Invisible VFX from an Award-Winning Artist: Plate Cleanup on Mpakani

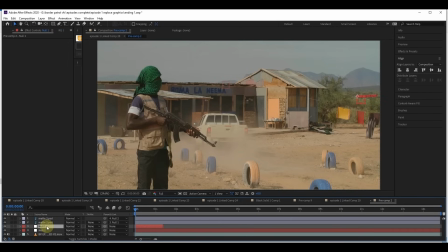(8:16)
So I just did a simple 2D track by the way. Nothing complex, simple 2D track for both the masts and the building. Then now after I tracked everything back into the picture,
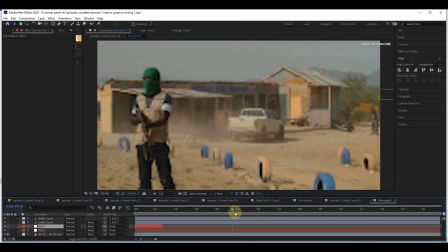(8:33)
there was a bit of artifacts especially this region around the masts. There was a lot of, you had to control the brightness and contrast of this region because as you move in you realize there's a highlight happening around this region.
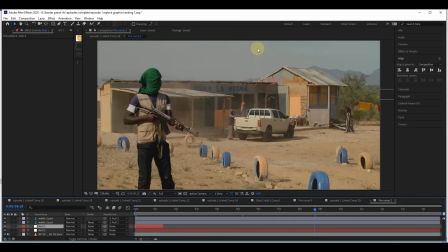(8:54)
You see it's a bit bright around this region. So what I did, now this is the layer that I pre-composed. I pre-composed this layer, now this one, then I applied the giant clone tracker.
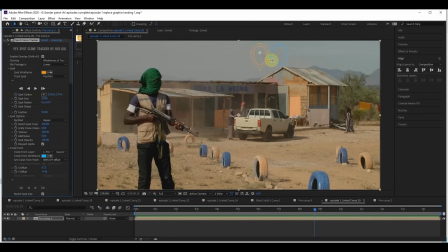(9:12)
So now I harmonized everything around this region. So even the clouds, I brought back the clouds and this other tracker brought in the region which did not have clouds just to make sure the textures are seamless.
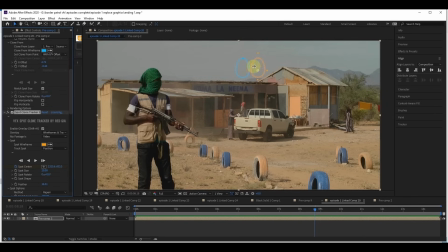(9:31)
They are blending into each other without showing the boundaries of where I painted out the mast. I also did a bit to the mountain, to the hill at the bottom, so I did also another track at the bottom and that was it.
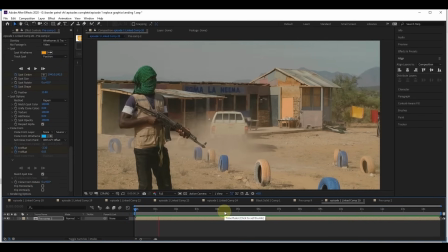(9:48)
So now I ended up getting this.
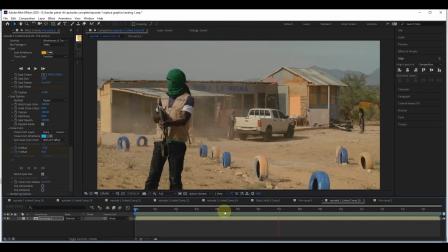(9:51)
So you see I did a bit of Photoshop and a bit of a clone cloning
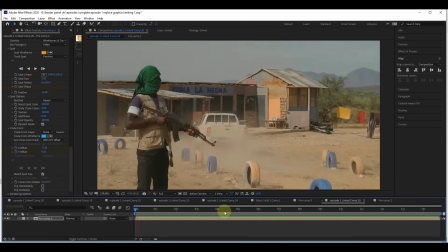(9:59)
with the Radiant application but I realized actually Radiant can actually just solve this thing without going to Photoshop.
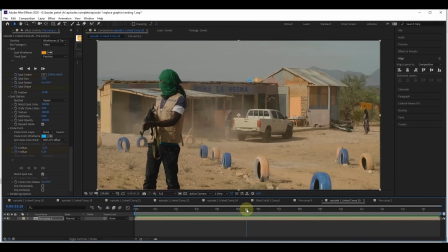(10:08)
Later I later understood that Radiant can actually just do this.
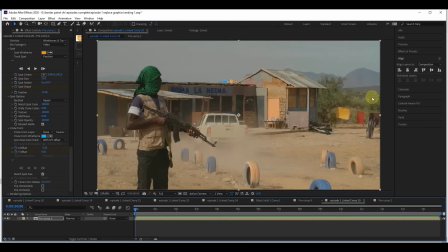(10:13)
The problem will actually be here the buildings where you have to now figure out the textures and everything so this probably you have to go back to Photoshop
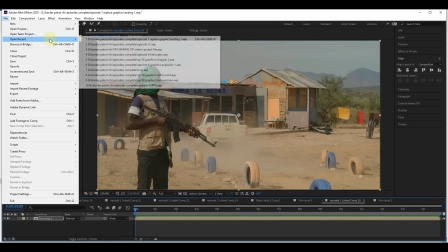(10:21)
and paint in the textures oh we did a lot of this work this is actually like 50% of what we did just removing adding
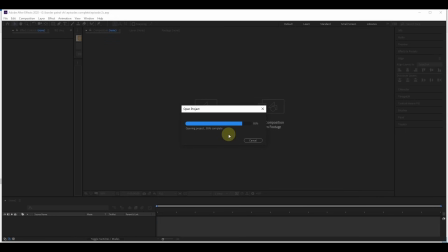(10:30)
removing adding a lot of work so yeah catch you on the next one thank you
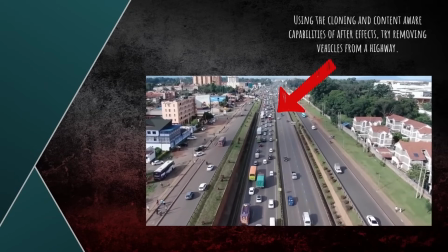(10:38)
so what do you think is this something you like to pursue you
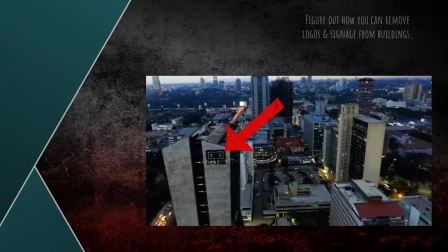(10:43)
could take some of those video footages from online could be a phone screen a TV screen
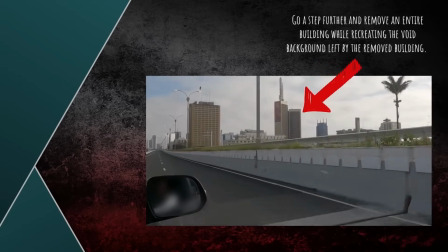(10:51)
holographic surfaces then create your graphic and overlay them
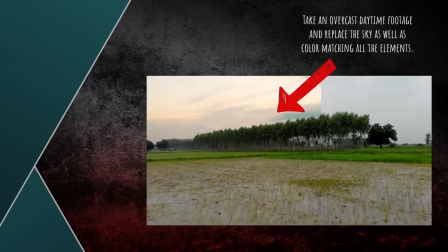(10:56)
on those surfaces track them and make sure they stick the
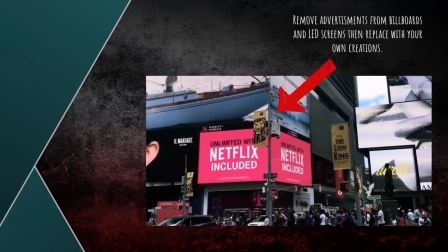(11:02)
many tutorials online for such a stuff I don't want to
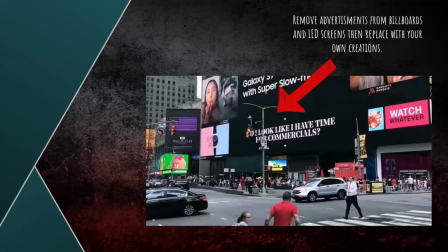(11:06)
go into the tutorial part of it like I said it's a just overviews so I want you to be curious to
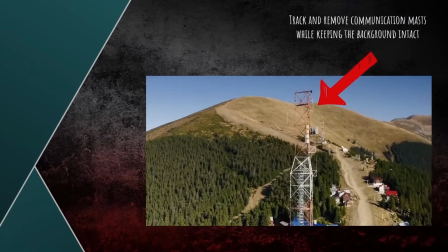(11:12)
go there and learn how to stick your landing go ahead
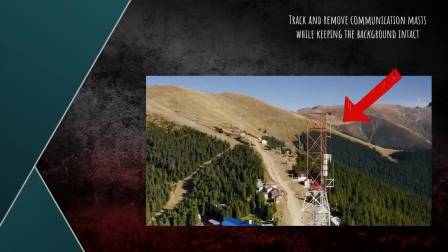(11:17)
try some of this stuff out have a crack at it then once you're done
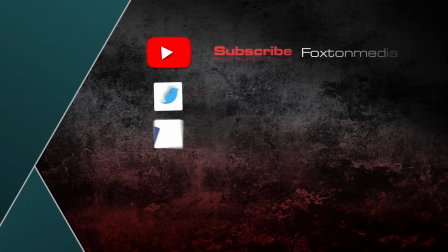(11:23)
post your work tag us at foxton on all our sites Instagram
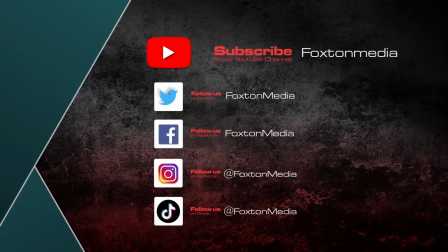(11:29)
Twitter Facebook and YouTube whichever site you use will be there we will look at your work so that we can follow you and see your growth let's grow this industry together and grow each other's talents